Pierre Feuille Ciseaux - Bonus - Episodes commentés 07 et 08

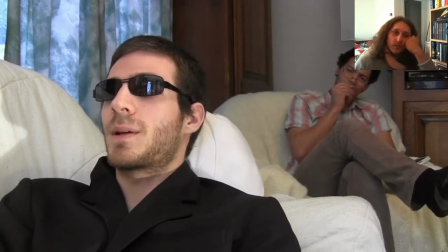[8:10] Et Eric, il a fait un geste vers Sophie et a manqué de la tuer, quoi.
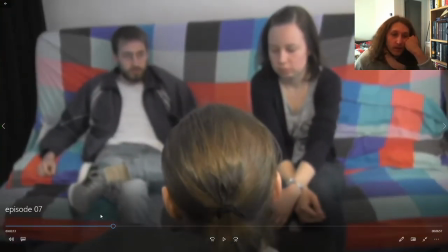[8:17] D'un coup, d'un seul.
D'ailleurs, là, je me suis amusé. Je me suis un petit peu amusé.
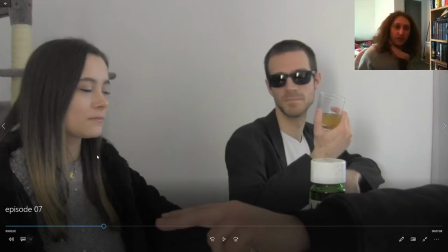[8:23]
C'est-à-dire que là, en termes de transition pour passer d'une scène à l'autre, là, on entend Gamma qui parle avant que la scène arrive. Donc ça, c'est une bonne technique si vous voulez savoir comment faire une transition d'une scène à l'autre. Mettez le bruit avant qu'on le voit.
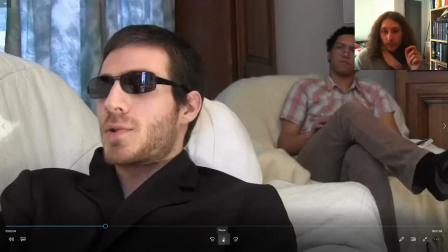[8:35]
Et c'est à ce moment-là, en fait, que j'ai compris que quelque chose... Et là, je me suis amusé, je me suis dit, bah vas-y, je fais l'inverse.
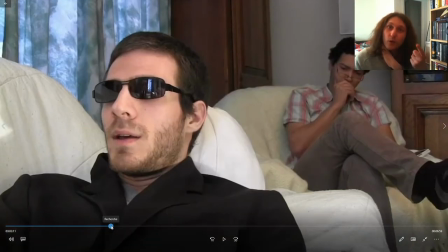[8:40]
On continue à entendre Gamma alors qu'on est déjà dans une autre scène. Voilà, je me suis amusé.
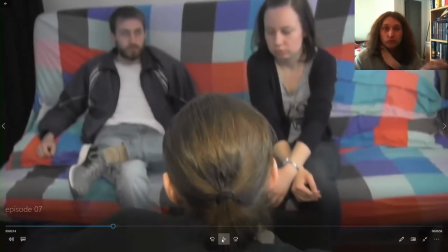[8:46] Et a manqué de la tuer, quoi. D'un coup, d'un seul.
Ça marche aussi. Alors, ça marche moins bien en principe.
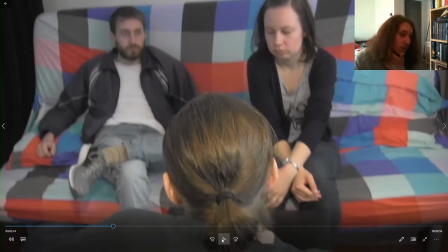[8:52]
Mais ça marche aussi, c'est moins passe-partout, mais là je trouvais ça marrant et ça passe.
Bon, qu'est-ce qu'on fait?
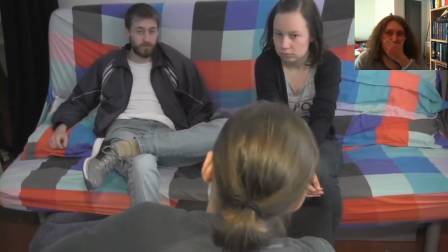[8:59] Bah rien, on fait rien. On va pas rester là sans rien faire. Pourquoi vous appelez pas la police?
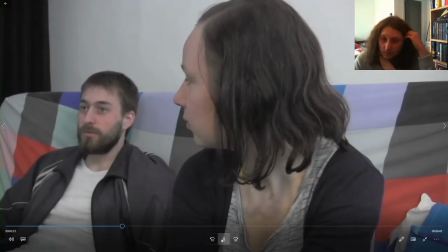[9:05] Oui, bien sûr. Allô? Ouais, il y a des méchants, ils ont tué nos amis.
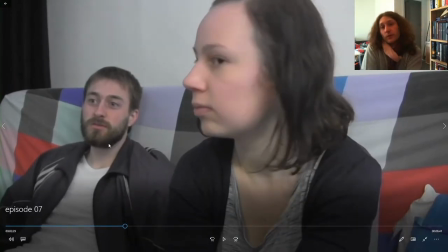[9:13]
C'est important le coup de la police pour une raison simple, c'est vrai que c'est la remarque en fait tu te fais en tant que spectateur.
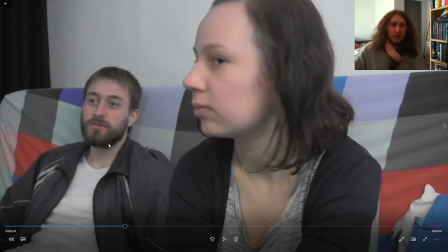[9:17]
Tu te dis mais là, faut prévenir les flics, il se passe un truc, tu vois. Et il fallait que ce soit explicite de pourquoi c'est pas possible.
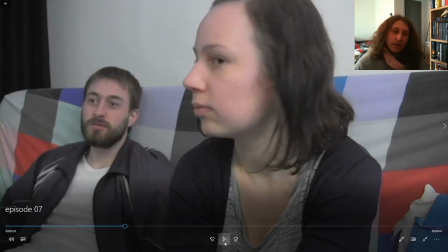[9:24] Et il explique un petit peu plus là. Et on n'est pas tout blanc non plus.
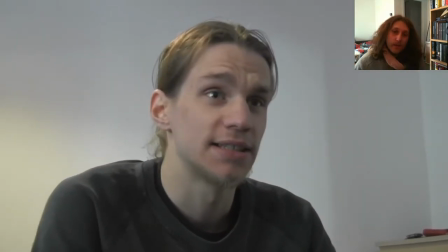[9:29] Comment ça? Bah déjà il y a les casques, ça fait des morts et pas qu'un peu. Et c'est pas pareil.
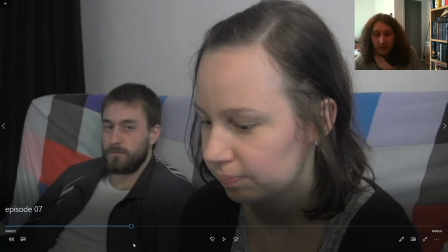[9:35]
Ça c'est une scène qui était beaucoup plus longue. En fait tout ce dialogue là, il était un peu plus long.
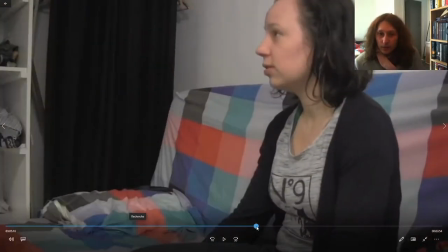[9:41]
Et le dialogue où il y a que Stéphane qui parle avec Sandra, il était beaucoup plus long.
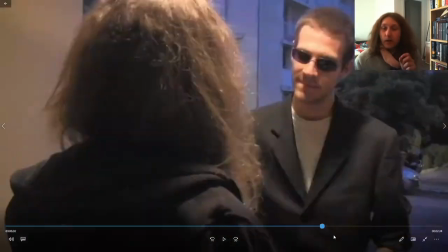[9:46]
Mais en fait... encore après, donc là c'est dans l'épisode après,
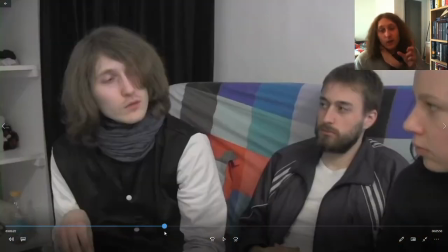[9:49]
mais encore après il y a encore du dialogue et ça faisait un condensé indigeste et donc j'ai pas mal coupé.
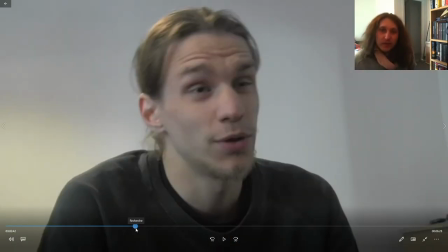[9:55]
Et là, typiquement, il y a une phrase qui dit, enfin, quand elle dit c'est pas pareil, oui, nous on le sait, mais va expliquer aux autorités qu'avec nos casques, on tue des gens, tu vois.
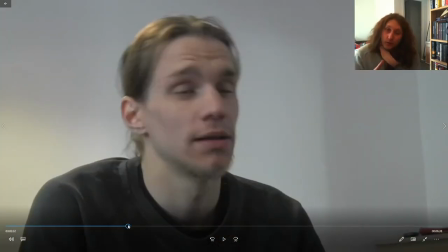[10:05]
Mais donc voilà, j'ai coupé comme j'ai pu, je me suis dit cette phrase, ça va, le spectateur s'y réfléchit, il peut la comprendre. Tu peux pas honnêtement expliquer qu'au nom de la science, il y a ce genre de choses qui se passent,
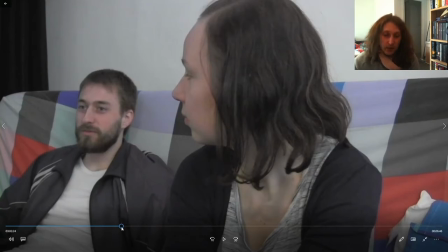[10:14]
tu vois, même si les gens sont volontaires. Parce que légalement, t'as pas le droit de tuer les gens. Légalement, l'euthanasie, pour être humain, ben, c'est illégal pour le coup. C'est un débat en soi, mais en tout cas en France en 2020, là, c'est toujours illégal.
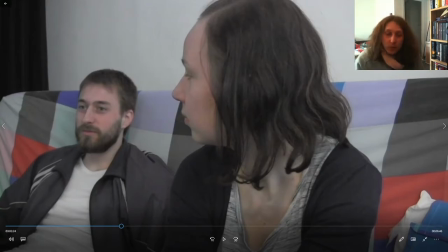[10:29]
Donc on va pas discuter de est-ce qu'il faut, est-ce qu'il faut pas. Ce qui est sûr, c'est que c'est interdit. Et donc, ben voilà. Là, le coup des casques, ben, ils peuvent pas l'expliquer aux flics, tu vois.
Allô?
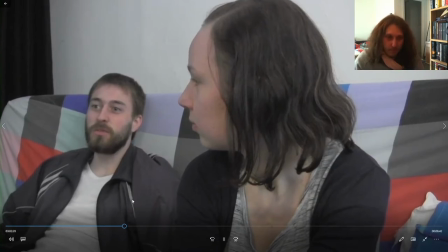[10:40] Ouais, il y a des méchants, ils ont tué nos amis. Et on n'est pas tout blanc non plus.
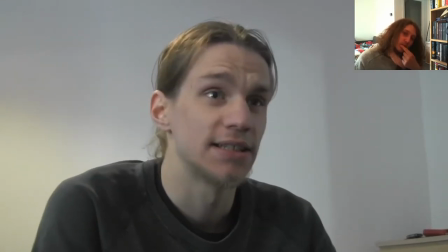[10:46] Comment ça? Bah, déjà, il y a les casques. Ça fait des morts et pas qu'un peu. Et c'est pas pareil?
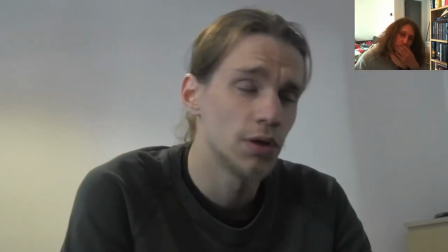[10:52] Oui, nous on sait. Après, il n'y a pas que les casques qui tuent. Bah, quand on attaque la feuille, il y a forcément des...
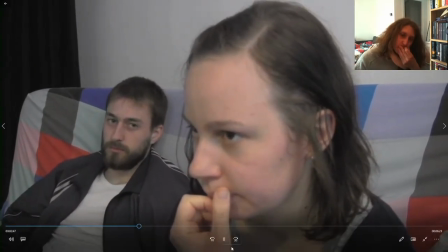[10:59] Vous tuez des gens? Imagine sous un autre angle. Imagine que cette technologie tombe dans de mauvaises mains.
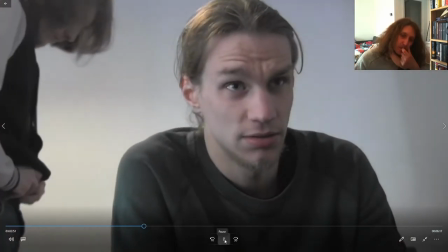[11:05] Mais vraiment, hein, dans les mains d'un enfoiré de première qui ne pense qu'à sa gueule. Quoi?
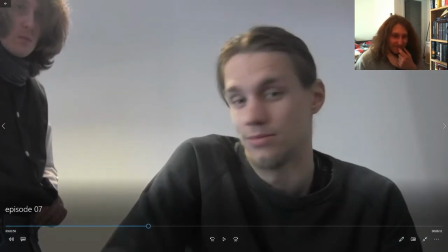[11:12] J'étais aux toilettes?
J'aime bien ce passage parce que du coup, ça donne l'impression qu'on parle de lui et à ce moment-là du film, mais même plus tard, on a l'impression qu'effectivement c'est un connard qui pense qu'à sa gueule.
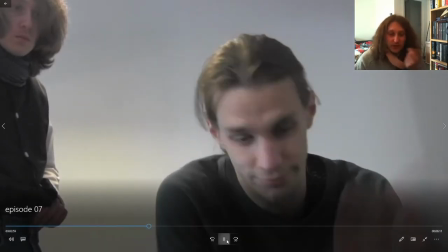[11:24]
Enfin voilà, c'est une petite blague, mais c'est pas une anecdote. Ouais.
C'est juste que j'aime bien ce passage. Bah la feuille, c'est ça.
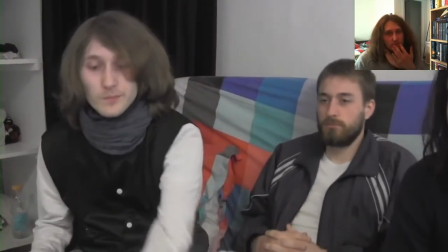[11:30] Tu as vu ce qu'ils ont fait aujourd'hui? Et encore, ça a été que nous. Ça aurait pu à toucher des innocents.
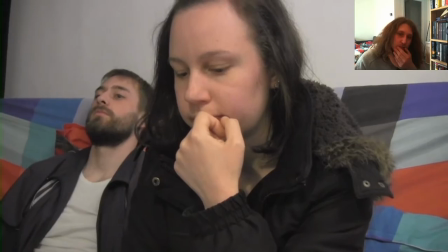[11:35] Tu peux comprendre qu'il faut qu'on soit musclé, il faut qu'on mette le poing sur la table. Musclé? Dans tous les cas, il faut y aller pour avoir un casque.
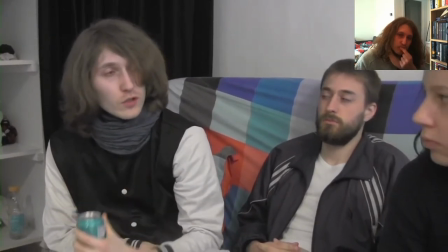[11:42] Tu veux ton pouvoir? Oui. Oui, ou sinon tu vas chez eux et tu leur demandes à eux de te débloquer. T'es pas lié à nous de toute façon.
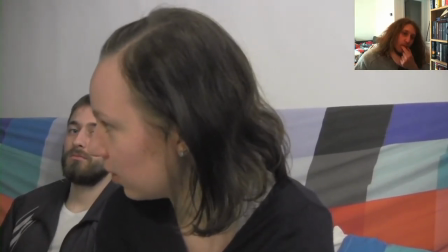[11:49] Après ce qu'ils ont fait, c'est pas une option. La vie c'est sacré, ça se respecte. Bon, il va falloir un plan pour y aller.
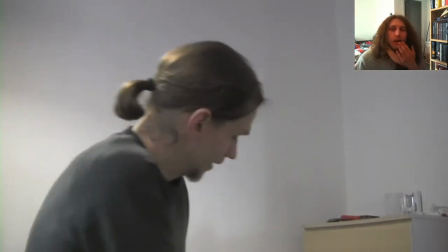[11:55] Je vais demander à Sarah pour avoir des uns.
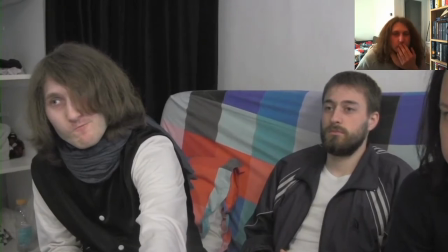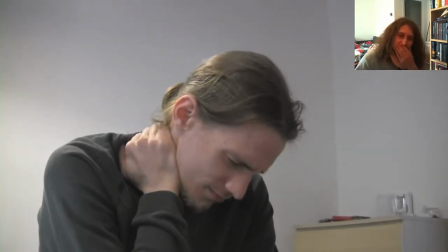[12:03] Désolé. Je vais penser au plan moi-même. Olivier, chez la feuille, ils connaissent que moi et Stéphane.
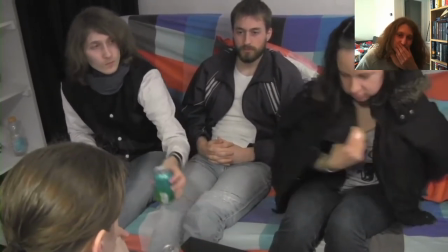[12:12] Ils te connaissent peut-être pas, donc... Ça te dirait d'y aller et d'aller te faire recruter?
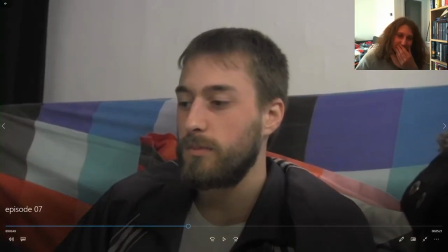[12:16] Tu serais un agent double. Ça te dirait d'y aller et d'aller te faire enculer?